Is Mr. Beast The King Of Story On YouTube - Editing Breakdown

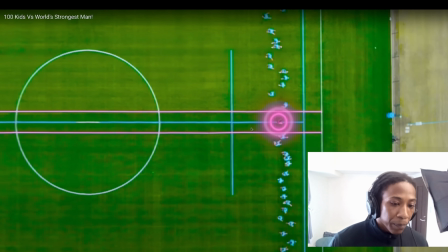12:25 I don't think so, but yeah, this is really well orchestrated graphic design as well. There's a big circle here, there's a line here, we're coming here.
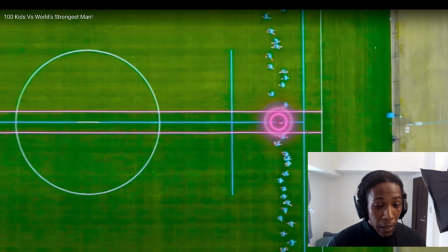12:38 It's beautiful to watch, and it tells our eye exactly where to look at as well, and it's highlighting the person and it's showing the moment.
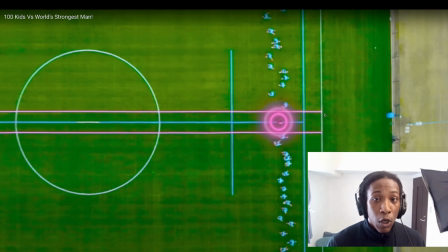12:46 This single shot is doing so much legwork in telling this story right now.
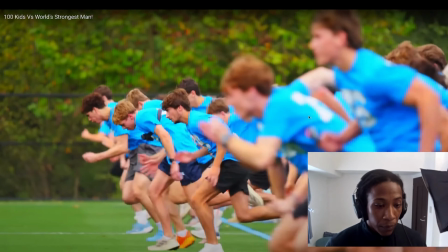12:52 Can any of the guys beat the fastest woman on the planet?
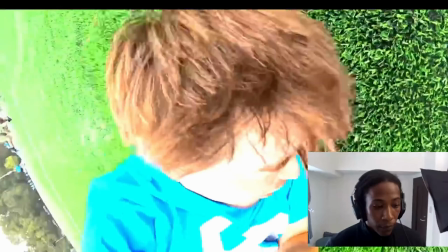13:00 Let's go! Oh! She's ahead! She's ahead!
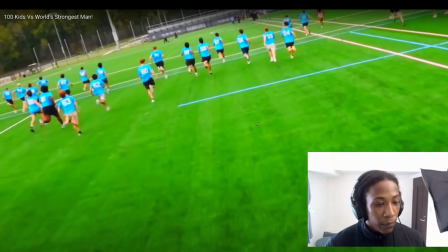13:04 She's ahead! Oh, she's ahead! Oh, it's actually close. She's currently in the lead. Wait.
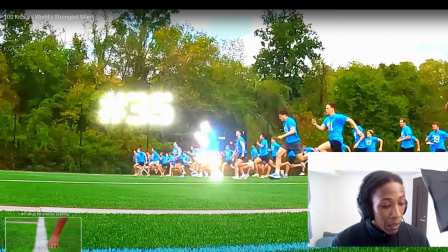13:09 Okay, so I'm pausing here for a bit. I don't want to cross any copyright, but I also want to dissect the story a bit of what's happening here because they're doing a very good job again of it.
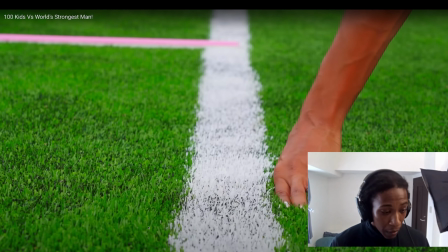13:22 I'm learning a lot. So let's go back to her getting ready.
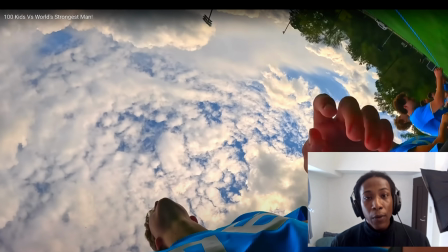13:29 Melissa.
This is where Act 2 of this simple
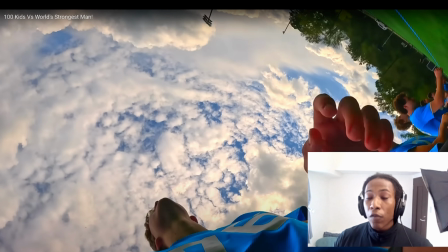13:37 segment, because every segment of the story, or let's call it a chapter, right? Every chapter of the story, every time they introduce a new person, is going to have a beginning, a middle, and an end, right? The beginning is when they introduce them, that the beginning ended at the point of her placing her hand on the ground,
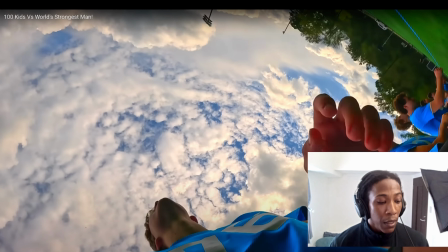13:57 because now we've met the person, they've set the stakes, and they've shown what advantages she has, what disadvantages she has. So the beginning has finished at that point. As we go into the middle now, the middle is where we're going to come to a climax. So the middle is going to end at the end of the race.
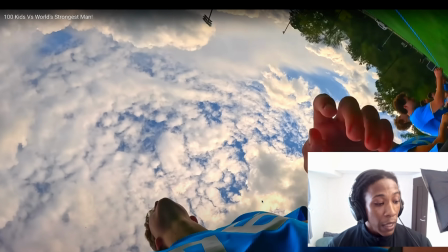14:17 I think, I'm not 100% certain about that because I haven't seen the entire end of this video, but it should end at that point, and then it's going to have an end, a wrap-up point.
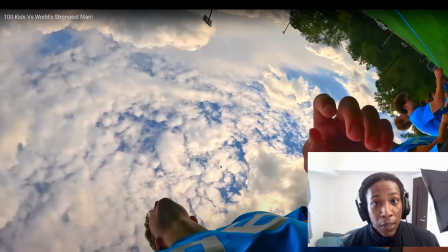14:30 So for the middle now, they're consistently increasing tension, and I want to go through the way they're doing that.
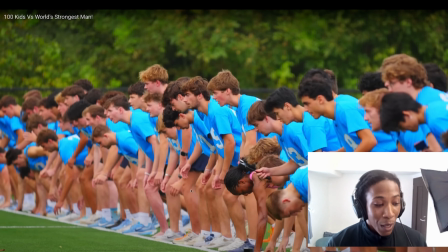14:38 3, 2, 1.
As he's counting down, you're hearing that droning sound in the back,
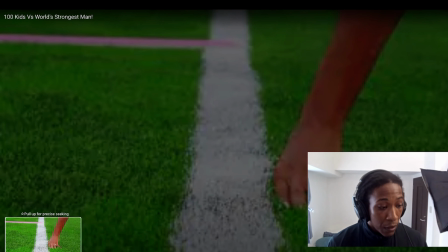14:46 and they're changing shots to give us different viewpoints, and that's also building tension.
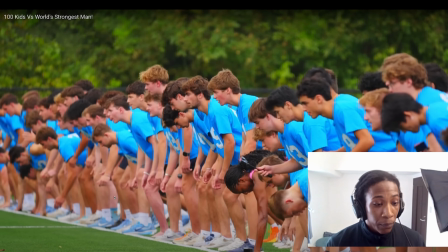14:51 2, 1.
Notice none of the shots are moving, right? The last one is moving.
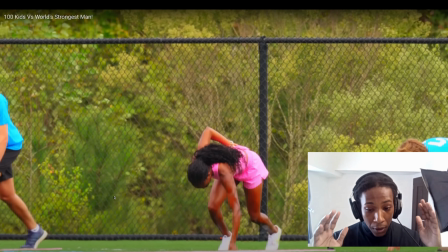14:57 It's called a Ken Burns zoom, where it's zooming in slowly into a single point of focus.
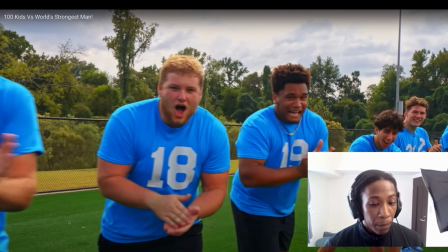15:05 Why do you think they change the shots each time?
Cross wins $100,000 to anyone faster than Melissa.
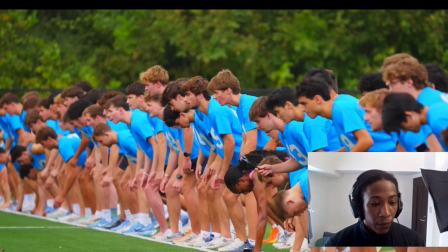15:14 3, 2, 1.
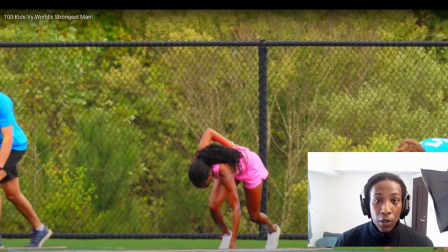15:18 I think they're trying to give us each individual person's emotional experience.
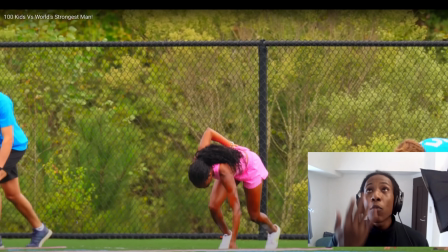15:26 First, the underhand shot with the guy holding the camera up over, pointing toward his face from the bottom.
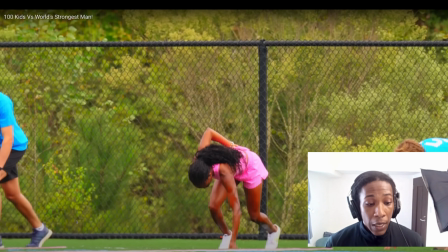15:32 That's instantly we're in the moment with him. And then we get the crowd shot and we're in the moment with the crowd.
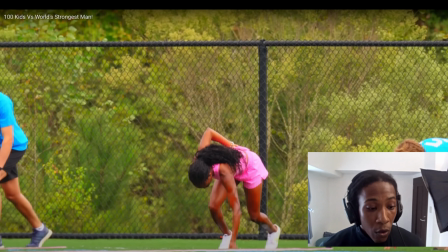15:38 And now we're zooming in on Melissa, who is the main character in this little moment that we have,
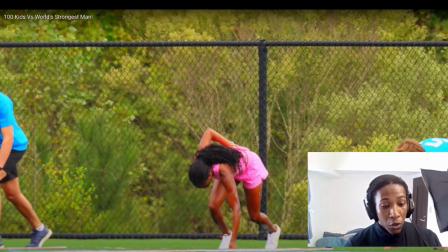15:43 highlighted by the fact that she's actually like been pointed out as the star at the start.
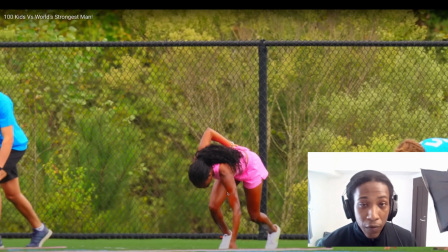15:49 And also her clothes are a different color. All of these things play a part, right?
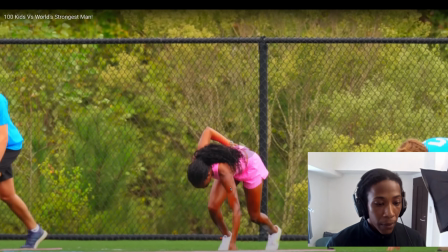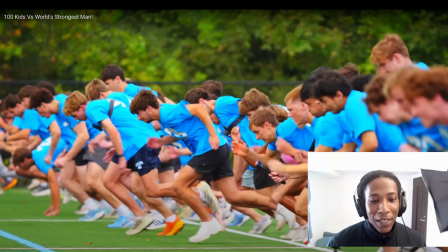15:59 And classic slow-mo off the line, you know? Tension building.
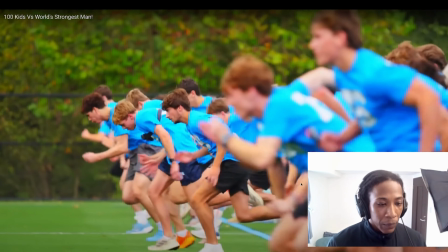16:05 Can any of the guys beat the fastest woman on the planet?
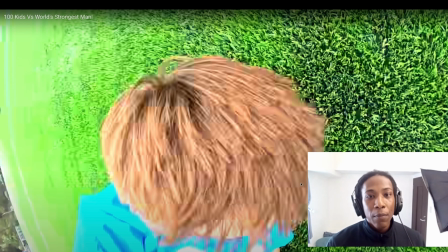16:12 Let's go!
I want to take a moment to say the music selection is phenomenal. This is amazing music selection. It sounds like some Olympics type stuff.
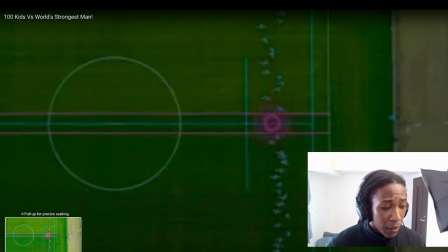16:25 I can tell that they also they edited this music themselves as well at some points.
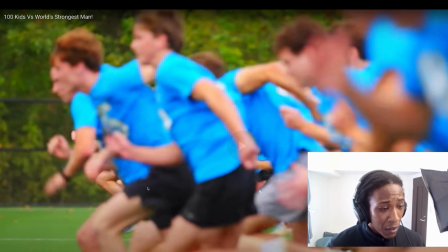16:30 On the planet!